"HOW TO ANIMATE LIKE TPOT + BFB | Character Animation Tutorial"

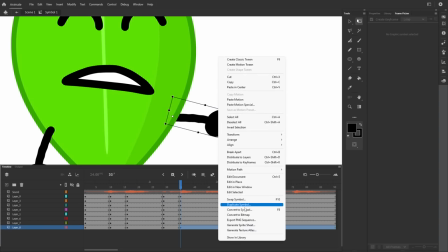[4:13]
Now I want to make a new arm. So I'm going to duplicate this symbol, create this new layer.
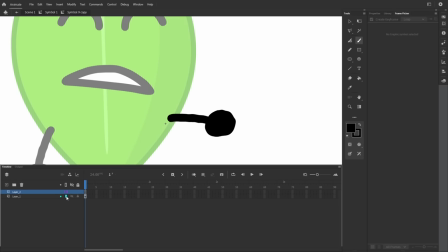[4:19]
To make this easier, I can also press this button. so this arm simply becomes an outline.
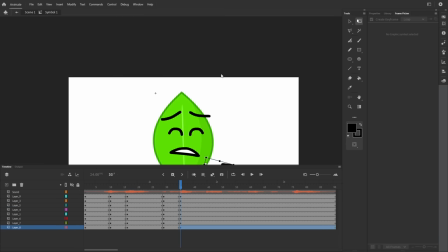[4:26]
And draw over it. I also want to make it so I can only see one of Leafy's eyes.
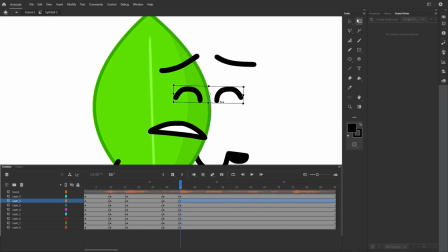[4:33]
So I'm going to bring everything over here. I'm going to select this and go to properties and click this button.
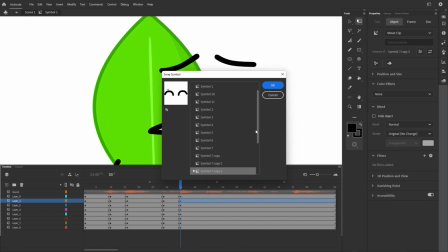[4:39]
This button is the swap symbol button. I'm going to swap back to symbol 7.
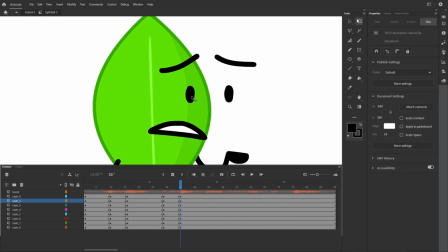[4:46]
Now we're back to the open eyes. But I'm also going to duplicate this symbol and delete this eye.
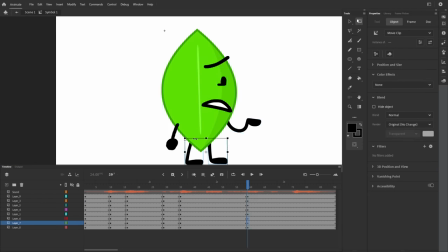And there, now we have all of these keyframes.
Oh no, it's so sad to see IceCube gone!
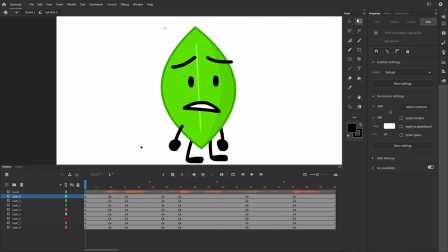[5:06]
Now, some people actually end their animation there. A lot of people animate with just keyframes. But, if you want to go a step further, you can tween this animation.
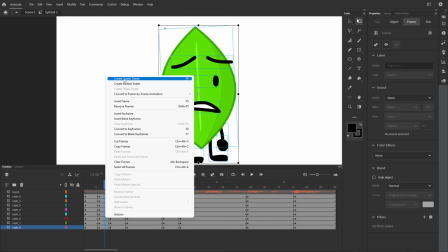[5:19]
Tweening is creating the in-betweens of the animation. So we would create a classic tween that creates all of the
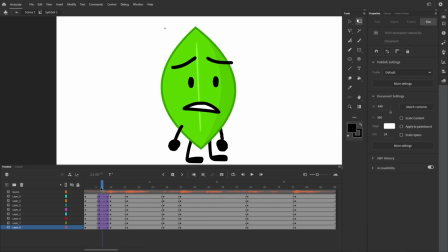[5:27]
in-betweens of the animation Every single individual frame in this animation is the exact same amount apart I however want it to get faster as leafy
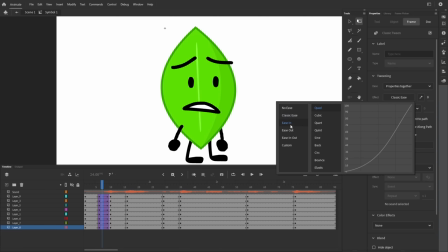[5:37]
goes down So I would select an ease in an ease in means that the first
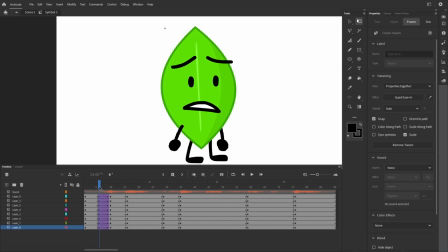[5:42]
frames are really close together There's such a minuscule difference between this frame and this frame as we get closer to the final keyframe it gets faster.
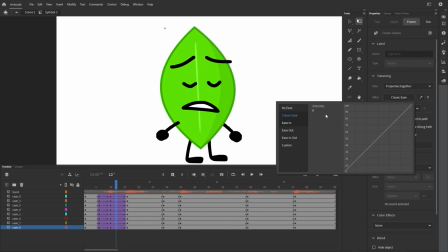[5:50]
I'm going to do the same thing here and create a classic tween with an ease in. Let's do cubic. So that means that the frames in the beginning are even closer together and the frames at the end have an even larger difference.
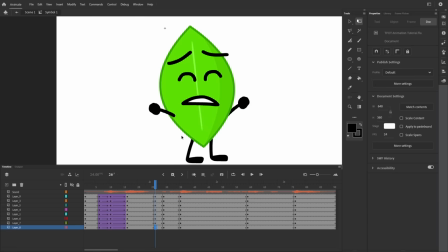[6:02]
Next, I'm going to put a keyframe here and I'm going to create the bounce back. Because Leafy had so much movement here, she will bounce back in the animation. So we'll just do a little tiny, tiny movement here.
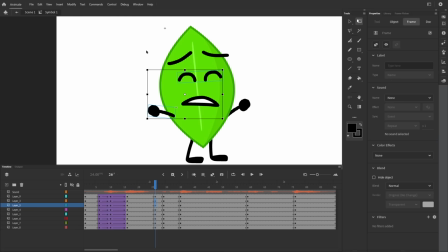[6:15]
Bring the arms back down, bring the face back down, create a classic tween, and do an ease out. Here I'm going to do an ease in out. It eases in first where the frames start getting faster and then they slow back down.
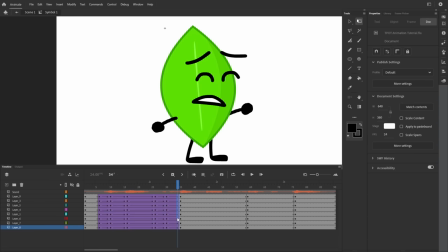[6:36]
Now we have a bit of an issue here because her face goes off her body. I'm going to create a set of keyframes here and I'm going to duplicate this symbol
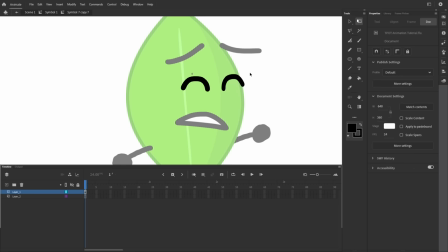[6:45]
and just shrink that eye and duplicate this symbol and
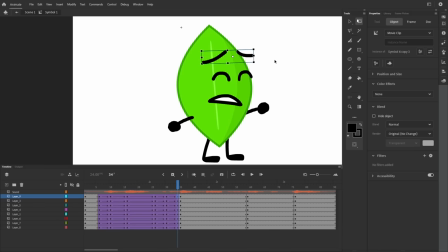[6:50]
shrink this eyebrow this will make it look more like her face is going around her body instead of off of it there
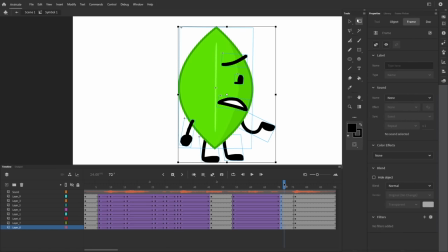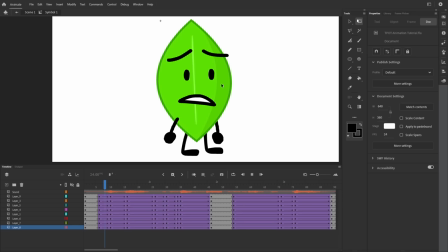[7:07]
we go and now we have this animation oh no it's so sad to see
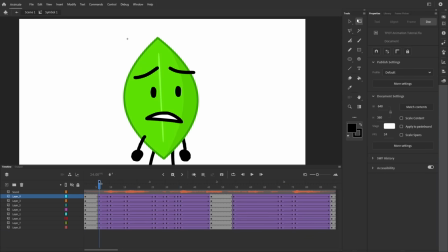[7:11]
ice cube gone and now finally I'm going to show you how to lip sync.
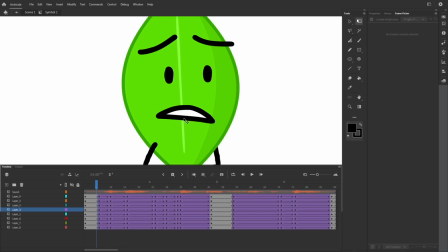[7:18]
Now first, I'm going to explain to you a little bit about what each mouth does and its function. This closed teeth mouth actually functions as a lot of different things. It's a T sound, an S sound, a SH sound, CH sound, anything where your teeth are closed.
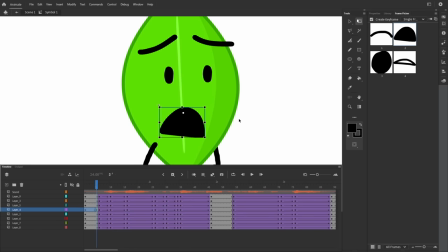[7:34]
Additionally, it's also an F mouth. The open mouth is for any AH sound, any E sound, anything like that. Your O mouth is for any oohs, any ohs, anything like that, any oohs, and your M mouth is for M's B sounds, so buh, and any P sounds, like puh.
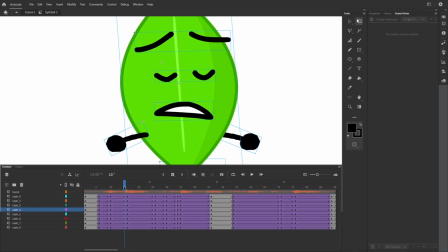[7:54]
What you can do is you can go through every single keyframe and listen to what the sound is.
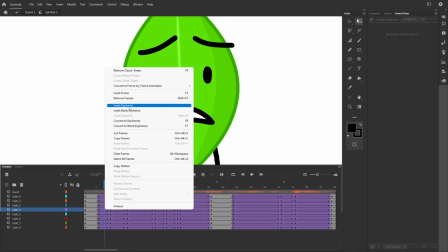[8:02]
So I'm going to insert a keyframe right here, and I hear an ah sound, so I'm going to put this ah mouth.
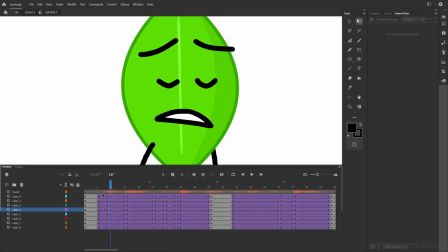[8:08]
We're slowly turning into an O, so here I'm going to put an O mouth.